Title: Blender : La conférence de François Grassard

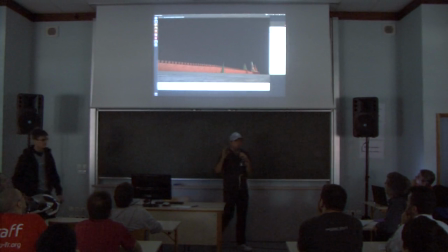258s
C'est-à-dire la structure du bâtiment reste intacte, elle passe simplement à travers le sol. et de l'autre côté justement une simulation uniquement de fumée, c'est-à-dire qui est émise à partir du bâtiment
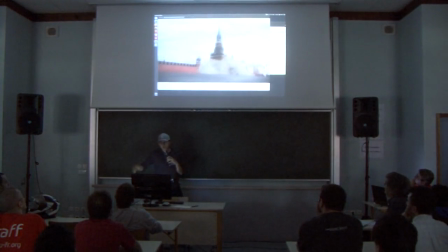270s
et une fois que les deux sont composités ensemble, c'est-à-dire mis les uns sur les autres, on obtient quelque chose comme ça.
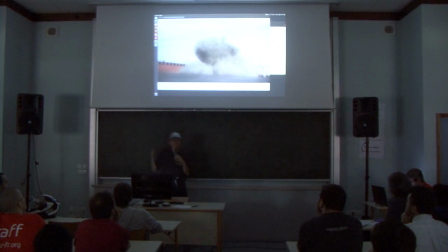276s
D'accord ? Tout le monde comprend le principe ? Donc c'est un cas qui marche quand même pas mal pour pas mal de cas.
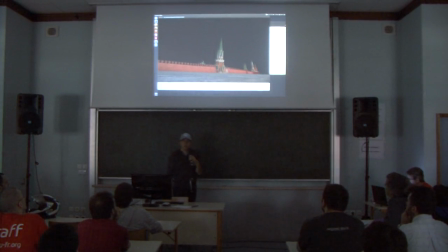283s
Si on regarde notamment la séquence d'origine de Mission Impossible, c'est pour ça que je l'ai fait comme ça, on se rend compte justement que le bâtiment, on ne le voit quasiment pas se casser et qu'on voit plus la chute de la tour principale que la destruction en elle-même du bâtiment. On a d'autres techniques qui permettent éventuellement de casser des objets. Je vous montre d'abord la vidéo et puis après, je vais vous montrer toutes les vidéos. Comme ça, on verra un petit peu l'évolution des techniques et puis surtout l'évolution de la complexité.
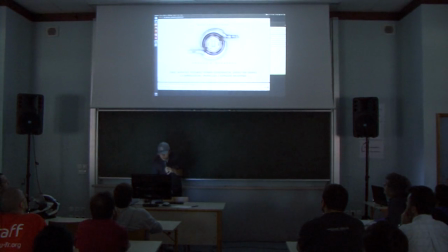309s
On peut avoir la vidéo éventuellement de casser des objets en émettant ce qu'on appelle un système de particules. c'est-à-dire que ce sont des espèces de petits points qui vont être émises, un peu comme de la poussière qui serait émise du modèle,
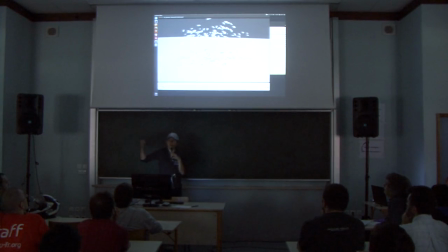324s
et ces petits points vont arracher des parties de l'objet pour les embarquer, et comme ces petits points sont calculés dynamiquement, c'est-à-dire qu'on calcule leur chute, leur vitesse, leur accélération, leur choc, on va avoir une animation qui va être un petit peu plus réaliste justement du fait de casser ces objets, et puis on va voir après comment essayer de simuler la structure interne de l'objet.
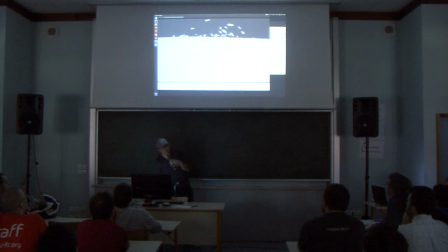344s
On peut voir ici par exemple qu'au moment de l'éclatement, on se rend compte que l'objet est creux, un peu comme une ampoule, donc ça c'est typiquement ce qu'on aurait sur l'éclatement d'une ampoule, mais on a aussi éventuellement la possibilité de simuler la structure interne, telle que c'est le cas ici,
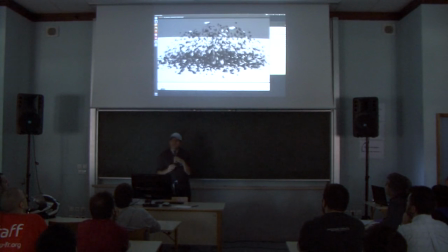358s
en émettant des particules à l'intérieur de l'objet et en rajoutant des débris sur ces particules qui se trouvent à l'intérieur. Donc ça c'est ce qu'on va faire après. Ensuite je vous montrerai simplement la scène.
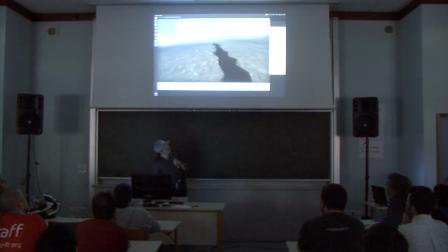370s
On peut générer à partir de cette même technique des espèces de fissures comme celle-ci. On a pré-tracé un chemin, on a pré-cassé justement un chemin et ces particules vont venir arracher l'élément donc c'est typiquement ce qu'on a dans ce cas ici je vous montrerai la scène aussi également que j'ai ramenée
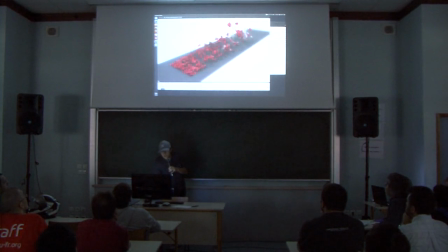387s
on a aussi la possibilité sur un cas comme celui-là justement d'arracher des espèces de lambeaux de surface qui eux aussi justement vont venir découper la surface là par contre c'est un calcul qui est effectué via un autre module qui se trouve dans Blender qui s'appelle le Close donc qui permet, je suis comme David, je suis un anglophone contrarié donc je suis désolé il y aura beaucoup de termes anglophones
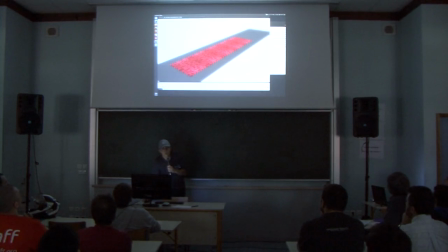407s
dans ma présentation qui a pour but de faire de la simulation de tissus et de vêtements à la différence que là la gravité a été inversée c'est à dire qu'elle s'élève
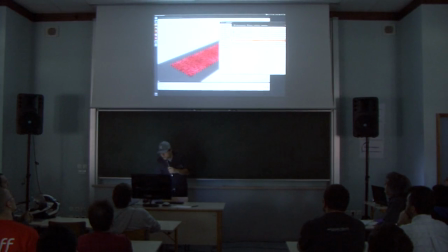418s
mon but c'était d'essayer de simuler un effet qu'il y a dans un film dont le scénario ne brille pas enfin il ne brille pas vraiment par son scénario mais visuellement j'adore,
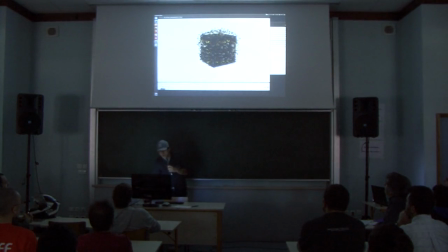427s
qui s'appelle Silent Hill ils vont sortir dans pas longtemps encore là, et justement on a des dégradations, des générations de surface justement, on a des petits lambeaux qui s'arrachent d'une surface pour donner autre chose. C'est le cas par exemple de ces exemples là.
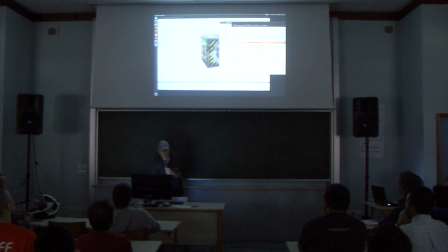443s
On a ensuite la possibilité d'aller un petit peu plus, encore plus dans le plus lourd, donc c'est le cas par exemple de cet exemple ici que j'ai fait pour l'occasion
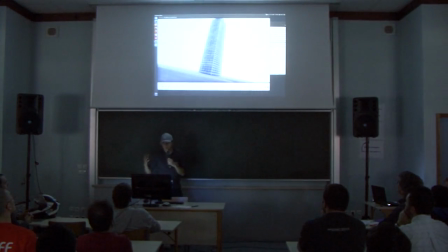452s
où là on simule la structure externe du bâtiment, c'est-à-dire que c'est juste un cube à la base avec des textures.
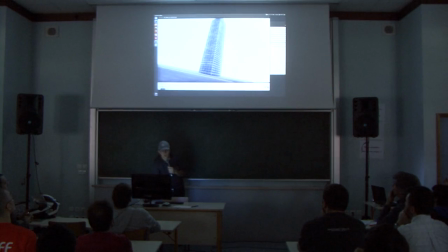460s
On a encore une fois le générateur de fumée tel qu'on l'a vu tout à l'heure pour le Kremlin, sauf que là il est généré uniquement sur l'extérieur du bâtiment et on a, comme dans le cas précédent avec la petite ampoule la tête de singe qui est plus posée comme une ampoule des petites particules qui génèrent des débris
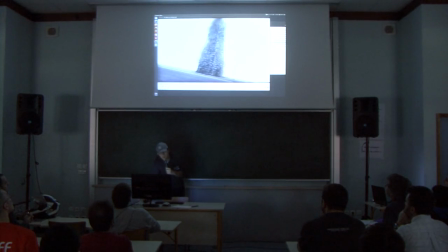476s
externes mais on peut remarquer que le problème c'est que la structure interne du bâtiment n'est pas recréée c'est considéré comme une espèce de bloc de granite et par conséquent quand ça s'effondre, s'il y a énormément de fumée ça peut cacher la misère mais par contre sur certains plans ça peut quand même faire assez faux La raison pour laquelle,
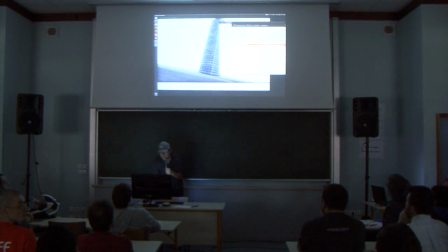495s
dans un cas un petit peu plus complexe, donc c'est les deux vidéos que je vais vous montrer, puis je vous montrerai les scènes tout à l'heure et comment elles sont constituées, on va avoir besoin en fait de simuler la structure interne du bâtiment.